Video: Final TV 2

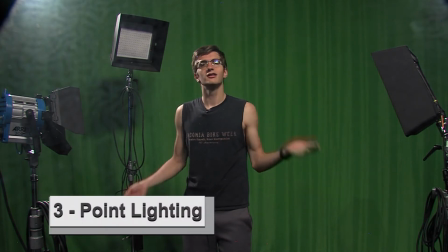[6:26]
This is three-point lighting. The three lights are as follow. The key light. The key light is to fill in the backlight and keep the focus on the subject, as well as brighten up the scene.
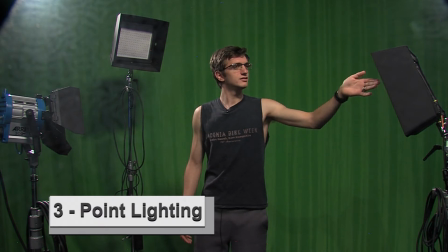[6:39]
This is the fill light, meant to fill in the scene and provide more light within the scene.
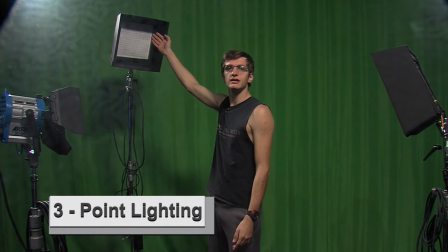[6:45]
And finally, this is the backlight. The backlight is to add dimension to the subject.
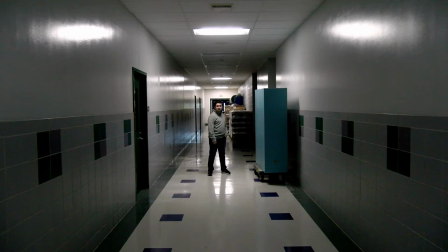[6:56]
This is an extreme close-up.
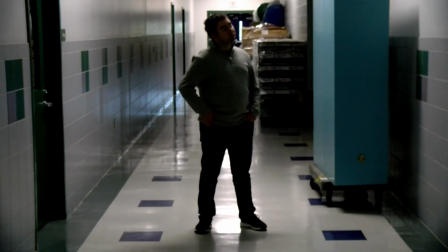[7:03]
This is a long shot, frames the subject from head to toe.
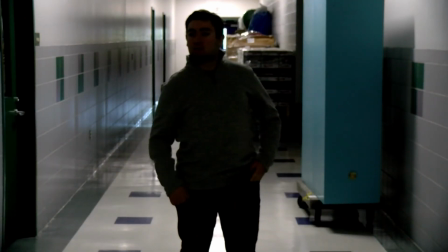[7:08]
This is a medium long shot, frames the subject from the head to just above or below the knee.
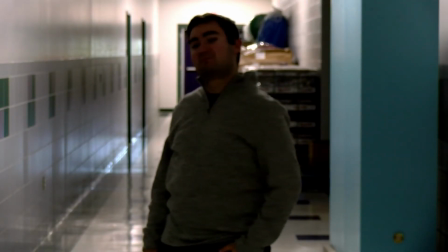[7:14]
This is a medium shot, depicting the subject from the head to just above or below the waist.
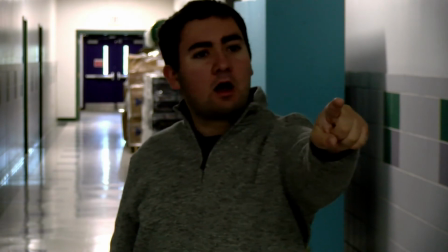[7:21]
This is a medium close-up shot, a shot from the head to just above the chest.
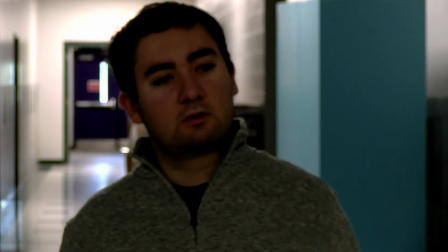[7:28]
This is a close-up shot, a shot from the head or just above the shoulders.
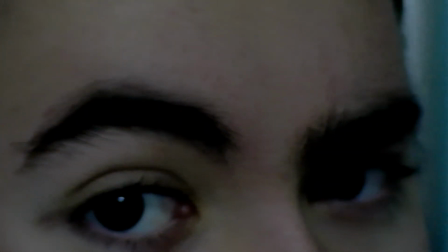[7:35]
Finally, this is an extreme close-up shot, a long shot of the subject that takes up the entire frame and is zoomed in on the subject.
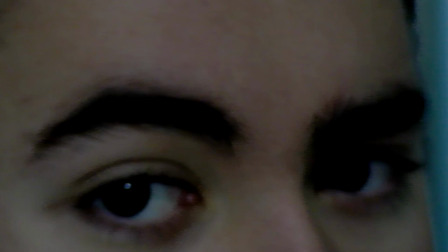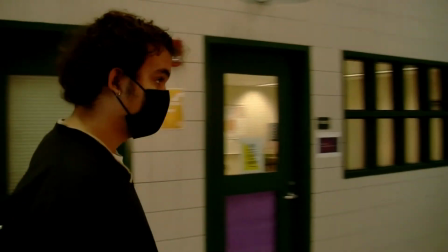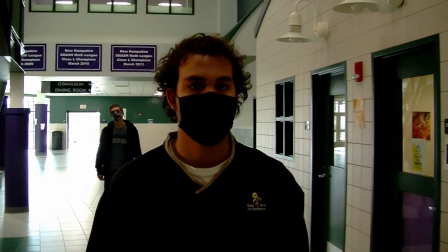[7:55] Hey, excuse me, do you know where the library is? Hey, do you know where the library is?
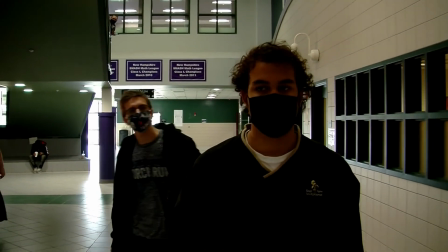[8:01] Hey! I'm asking you a question.
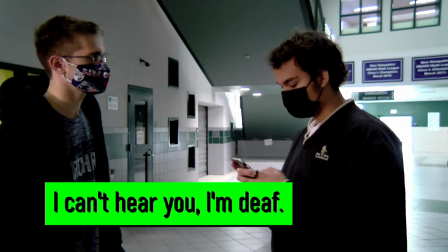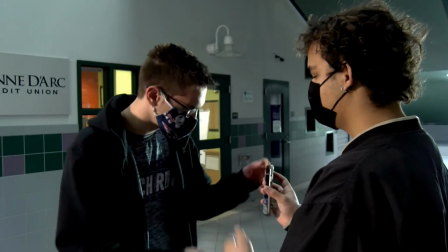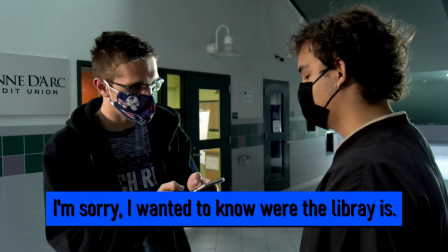[8:19] Oh, I'm sorry. I didn't know. I was looking for the library.